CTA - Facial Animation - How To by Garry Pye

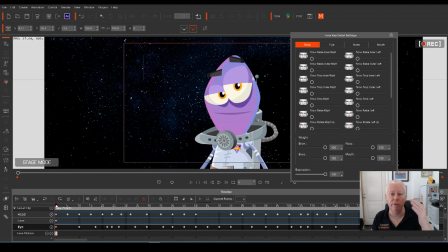1246s
So let's work out when we want the eyebrows to move around.
Garry Pye makes...
All right, to start with, I would start the eyebrows just a little bit lower. Okay, let's start from a lower position so that when he says, Garry, we've got room now.
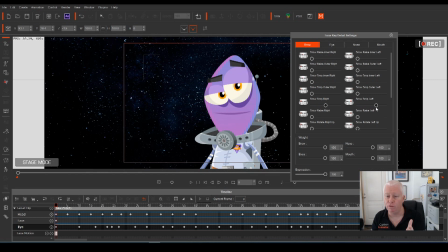1265s
By starting in the middle, we've got room to go up or down. We've got room to play. Okay, so that's why I'm going to start there. Here we go.
Garry.
Right. So when he says Garry, I just have him just raise up a little bit. So he's fine till the start.
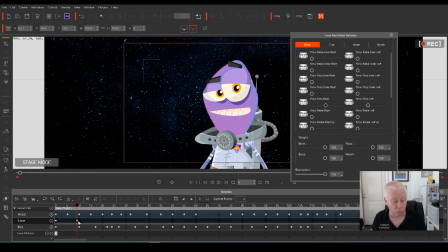1280s
Yep. Yep. There. So if we put in a keyframe there by hitting V on the keyboard, then move forward, and we want them to raise back a little bit.
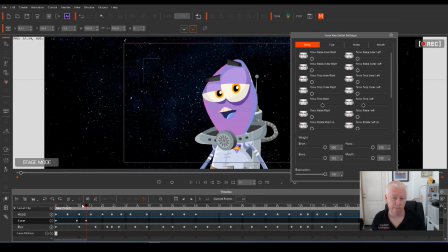1293s
Okay, see the keyframe turn up to show us where we are. So now, you hardly even see it. Actually, you really do hardly even see it. Let's take it up a little bit more because this is a cartoon character after all. Here we go. Right, what goes up must come down.
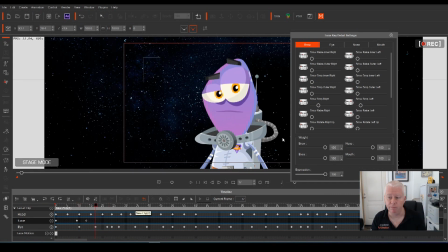1309s
So, Garry, come back, drop them down again. Now you could just as easily copy that frame to there, but I like to do it manually. Here we go. See, so now you've got that little inflection of Garry on the eyebrows. And you will do the same on Pye. You ready?
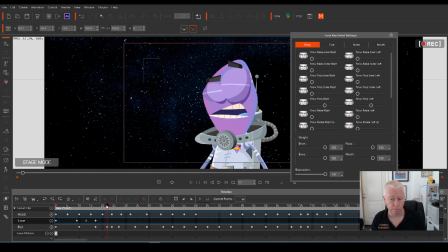1327s
Okay, we're going to do the same on Pye. So they're going to hold. We're going to hold to there. So put in a keyframe. Now this time around, I want it to go higher because it's Garry Pye.
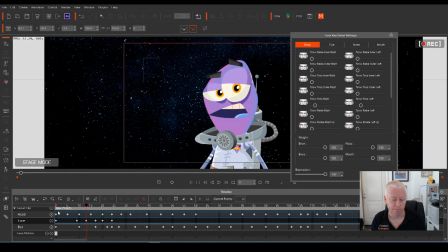1343s
He's gone up a little bit higher. You watch. There we go. Now, I would hold the eyebrows up for a little. Oops! I would hold the eyebrows up for a little bit.
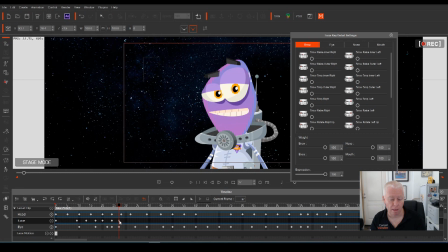1358s
Oh no! Bring them back down. Let's bring them back down a little bit. Up and down and up and down. Here we go.
Makes.
And again, there's no right and wrong here. There's no A to Z of how to do this.
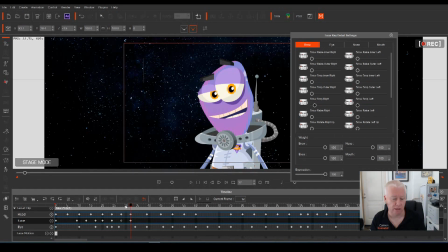1376s
It's just watch and learn. That's all it is. Here we go. There we go. Now, when he says makes, because we know he's going to go up to great tutorials, okay? So we need it to come down so that we can go up. So from makes,
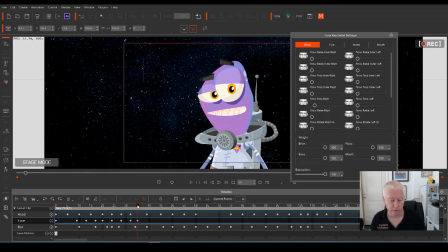1396s
maybe hold for a second, and then bring them back down. So we can go right back up.
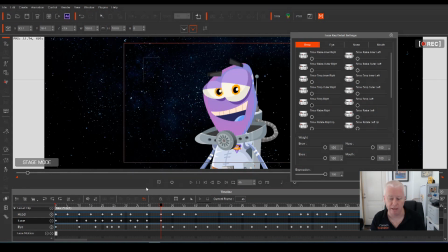1409s
Now, if you want to, you can even raise it higher past that point, but we won't do that yet. We're going to do that at the end. So now, great.
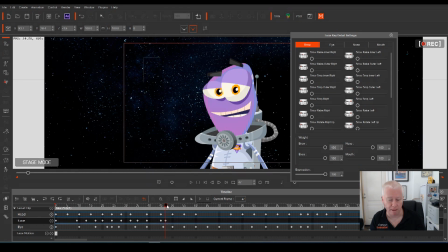1424s
Now, again, I would start bringing it back down, just slowly. Bring it down to that middle section, so they can go back up on tutorials.
Chew.
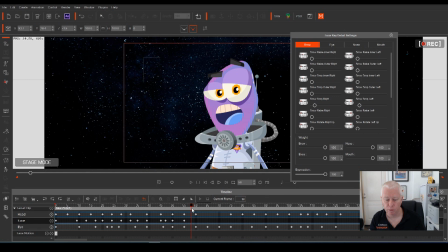Hold it. Down.
Oddy. Garry Pye makes great tutorials.
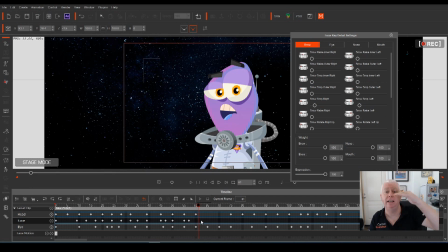1456s
Now in this case, he goes tutorials. He actually lifts and then lifts higher. So we need to go up a little bit further again. Doesn't need to be a lot. Yeah, it probably would be. Go up a little bit higher again. There we go. But we need to start coming back down.
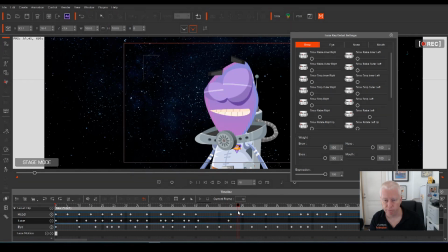1476s
What goes up must come down. Okay. Go. Get rid of that one. Get rid of that one. And the drop. We want them to come back down again. Because we're going to go to Cartoon Animator, we're going to take it up. Here we go.